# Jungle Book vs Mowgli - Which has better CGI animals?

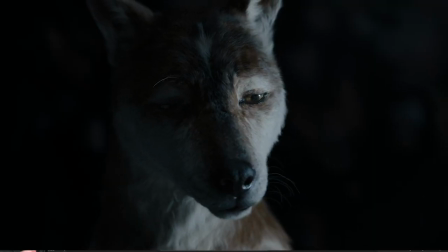I read some reviews and people mainly pointed out the wolves not being
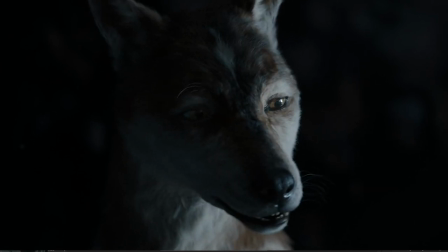realistic or fake looking and I have to agree that while Bagheera and
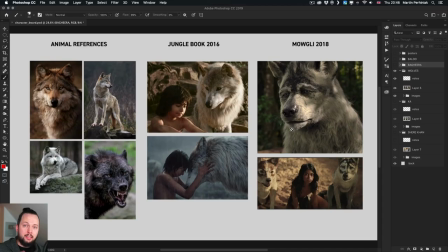Bolu I think are interesting still slightly weird when we look at the wolves they look a bit too off I think it's mainly because they try to pull
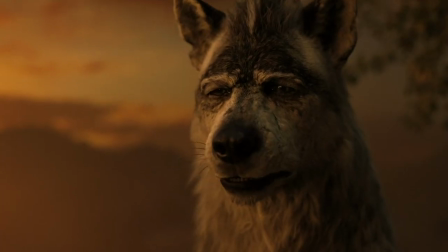off so many different things at once in one character design they want to make
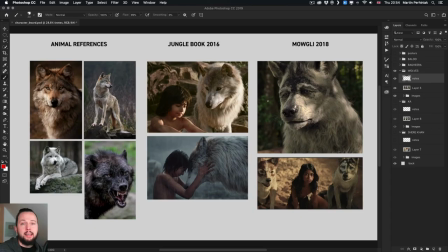them look more human but also still like an animal they want to make sure that they look friendly and approachable especially characters like Akila the leader of the pack but
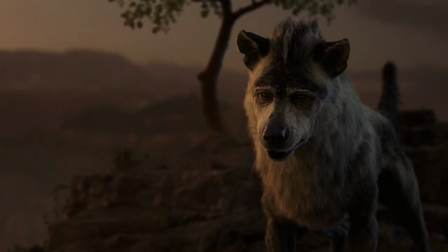also make them look more scruffy and battle-hardened
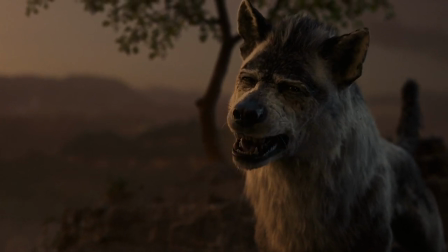so all of these different things together maybe just a mixture of all of this
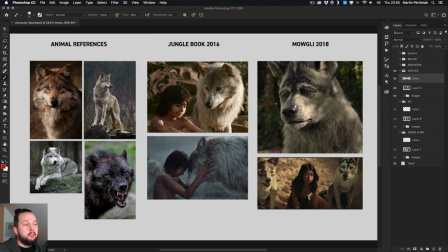makes it look weird and i would say that he is still the best character from the wolves in this film so his design is actually not too
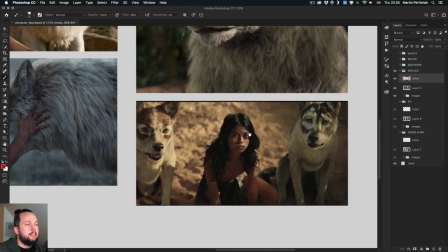bad but if you look at these younger wolves their heads or
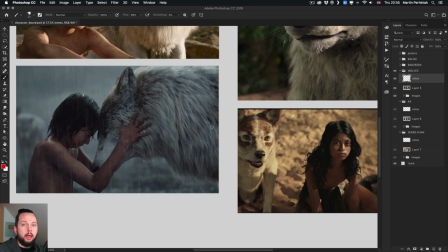faces look very odd in comparison in the other film to a design which resembles a wolf beautifully and I understand that in Mowgli they try
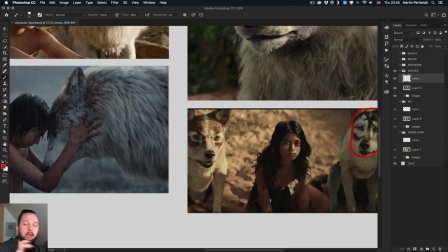to use the human anatomy blended into the animal to help them be able to talk and behave like a human but somehow in jungle book they managed to
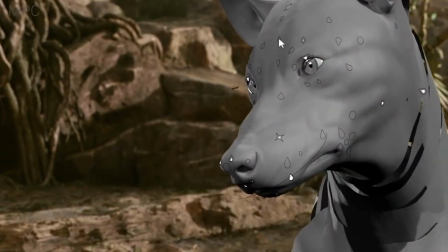do that without losing the animalistic features so was it really
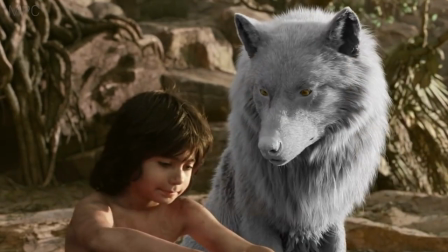necessary to push it this far in mogli this blend of animal and human features
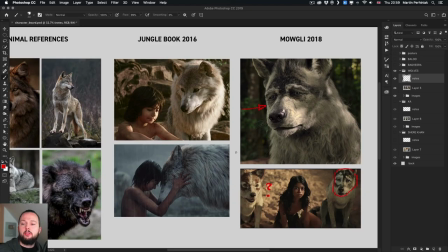the cgi in jungle book was created by the moving picture company or mpc and the director was john favreau but peter bailey said it the best i think
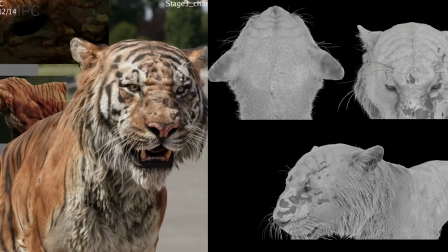who was one of the animation supervisors, she said one of the biggest creative challenges of the film for us was having talking animals
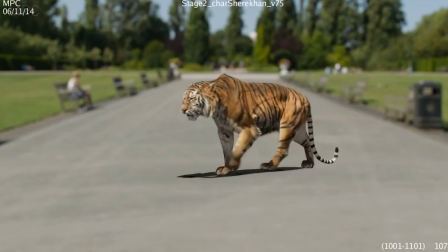that looked real and finding that correct balance that would make it believable.
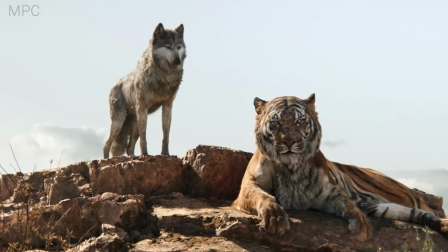The voice acting gave us our first clues for the performance but also we used things like the characters physical limitations.
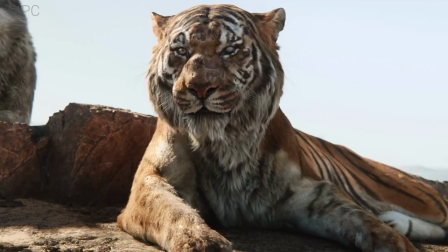It's really a delicate balance to make sure that we never did anything the real animal couldn't possibly do.
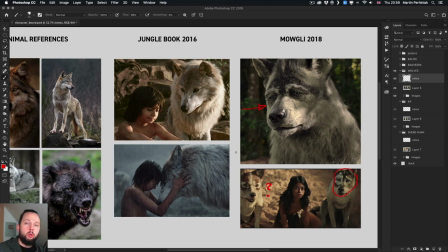While in Mowgli they try to influence the whole design with the human anatomy especially on the face, in Jungle Book they try to make sure that they can talk but really pay attention to all the limitations of the animal anatomy.
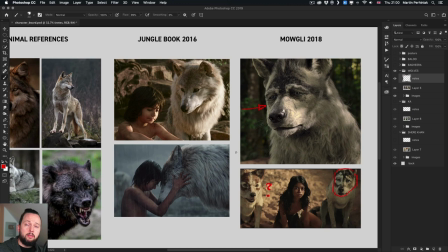So they stayed more true to that. So this can be also another reason why the characters in Mowgli look more weird because we have a more human-like head but still a very animalistic body. And whenever you create any type of hybrids it is very difficult to pull it off.
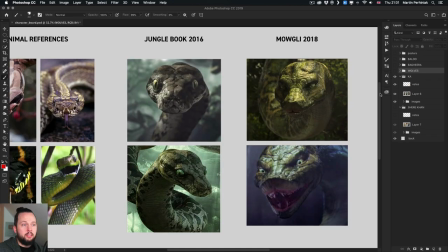But let's move on to our next character. So Ka is another one that I selected to have a closer look at because
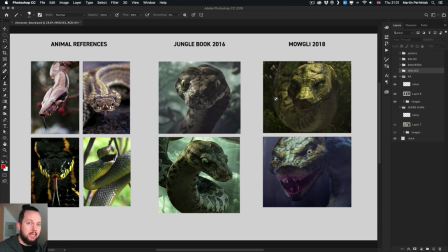here again we can see clearly the difference that we already talked about. Once again on the references on the left side we see the proportions of all kinds of different snakes and then we see in Jungle Book that I think they've done a brilliant job at capturing
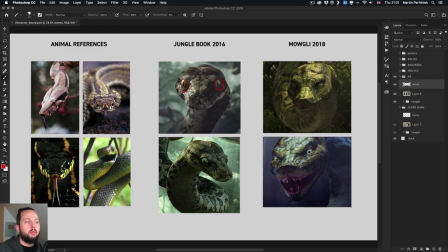those very scary looking eyes very reptile-like but still they managed to make the character talk and act and do all kinds of different things in Mowgli they went with again their approach
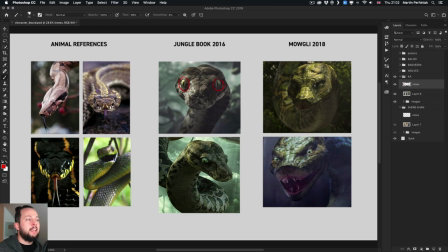of having human characteristics and in this case very feminine characteristics. So we have these curvy eyes and also almost like lips. If you draw these over here you look like really like a woman's lips.
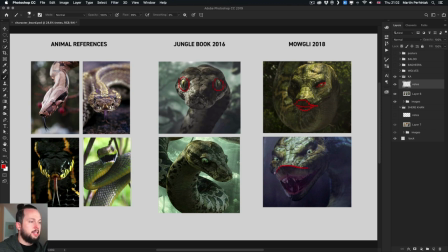Even here you can see the same thing. So very feminine.